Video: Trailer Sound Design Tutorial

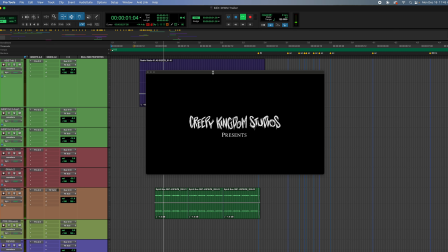Hello and welcome back to another one of my tutorials. Let's dive right into this trailer that I've worked on in the past.
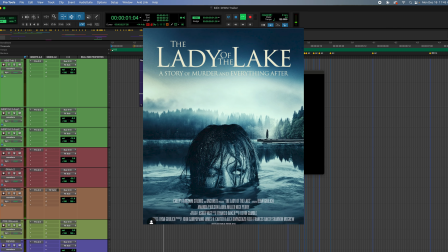This is called The Lady of the Lake. This is actually going to be released tomorrow on Amazon and other streaming platforms.
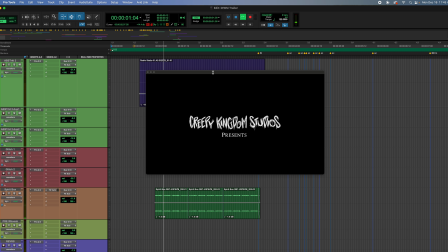So I'll just let this play out and then I will dive in and kind of give you my approach to sound design and everything involved.
Dad, have you ever heard the story of the Lady of the Lake?
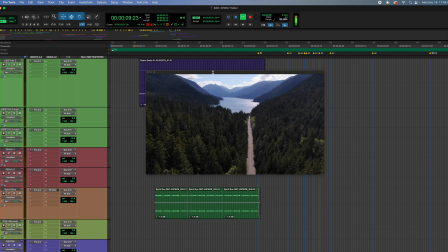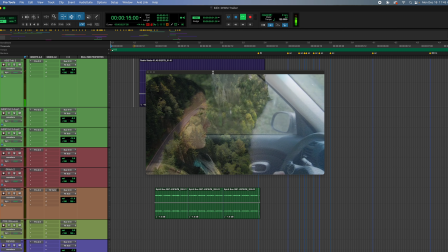My name is Amanda Paulson.
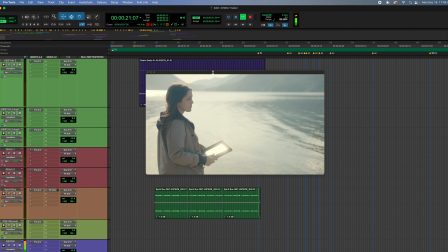Sightings of a woman in white haunting the woods near a supposedly bottomless lake called to me.
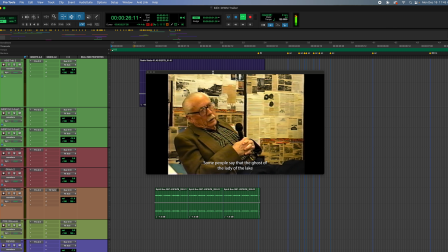Some people say that the ghost of the Lady of the Lake kind of haunts around Lake Crescent.
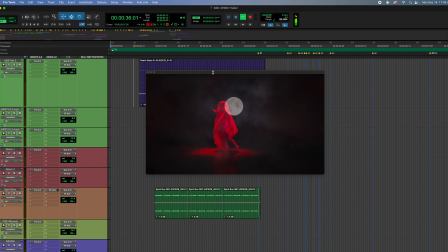If you drive around the lake at night when it's a full moon and chant her name, she'll suck you into the lake.
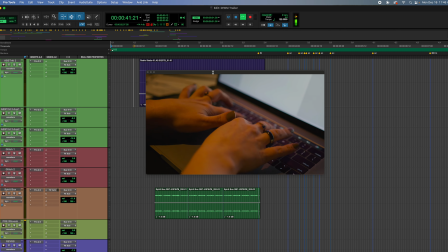Behind these accounts, I learned of a terrible crime. More than 50 years.
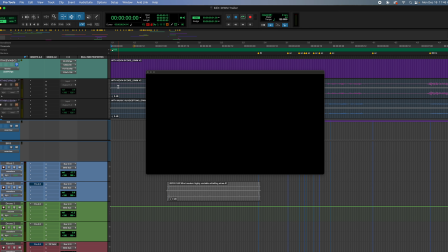Okay, let's stop right here and I will go to the beginning of this. And I'm going to mute the dialogue for now because I don't really want to kind of explain what I did there.
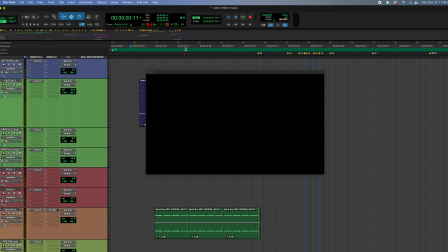Maybe in a later tutorial. I just want to focus on sound design. So the first thing you hear is some kind of staticky sound that builds up. And that kind of goes along with the font of the title. Okay, so what that is static.
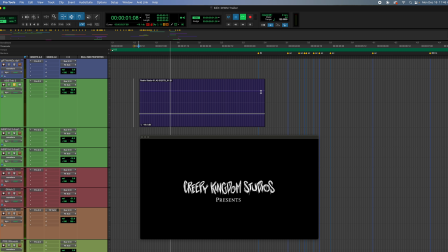I just chose static, kind of like a static sound.
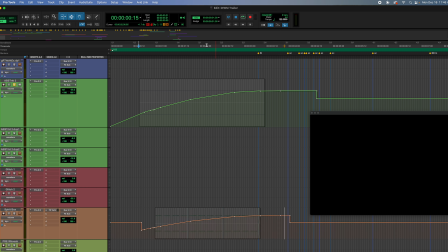But I'm going to show you the volume automation for both.
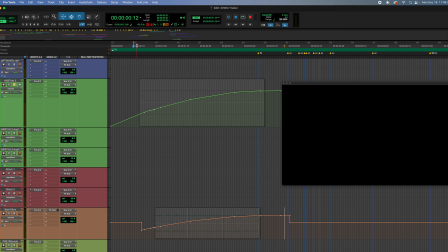They both rise up. It kind of builds up. And I kind of do that frequently with feature films and trailers. I like the build-ups. And then the spirit box.
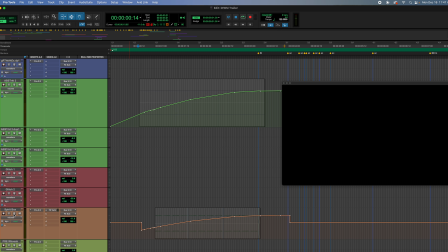A spirit box is just a device that ghost hunters use. They have different frequencies. And they basically ask questions to the supposed spirit world, and then they get answers sometimes. It's very interesting. So both of them together.
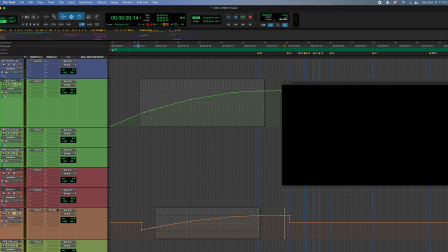Okay, so that's pretty effective.
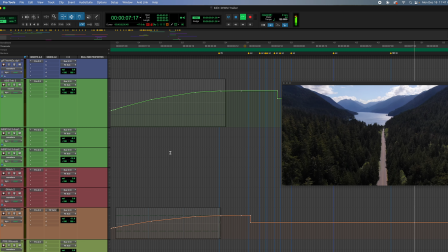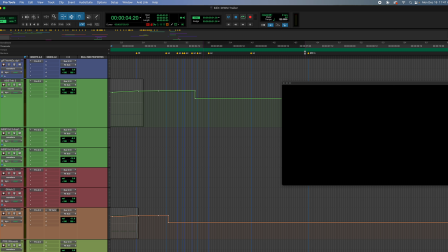Okay, so we come back. There's a bit of silence here because there's dialogue, and then the music comes in.
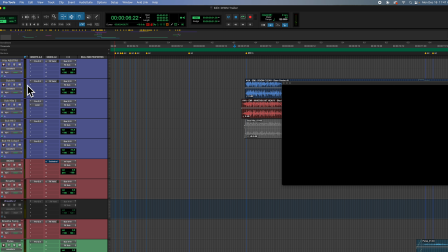So we have some hits, some pretty low hits, and then some strings. So I'm going to solo these out. The first one is just kind of a low boom, very clean, to kind of punch in that first scene. And then
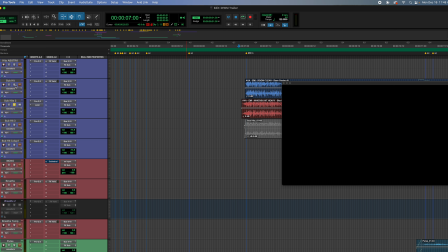it's not as low as the boom, the clean boom sound here, but when you're stacking hits, you want to have different frequencies. Maybe I will add a couple more. One will have like a mid-range hit and one will have a high hit, but this really didn't need it.
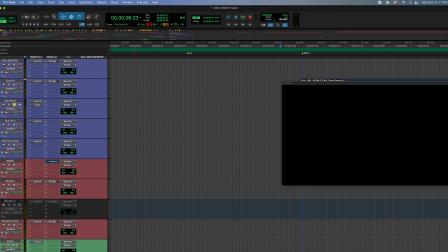I went really minimalistic with this one. And then when that hits, we have the strings as well.
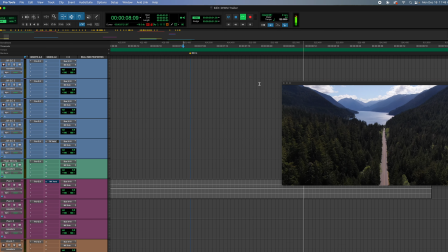I'll go down here.
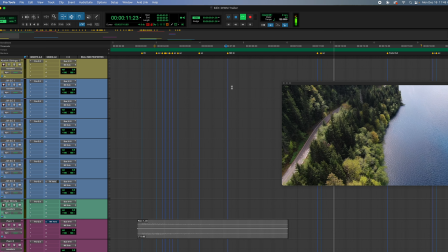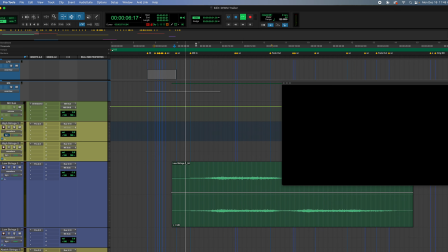Go to my music template. Okay, here's the low strings. And it's kind of a motif that repeats. And I used what's called Sound Paint, I believe. Yeah, I use Sound Paint for this.
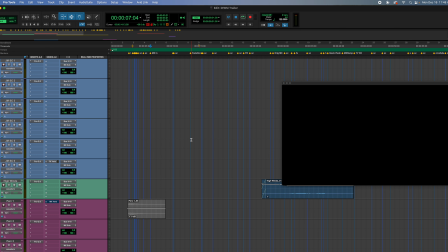It's a very good plugin. Sound Paint is something I recommend because it comes with a bunch of free sounds.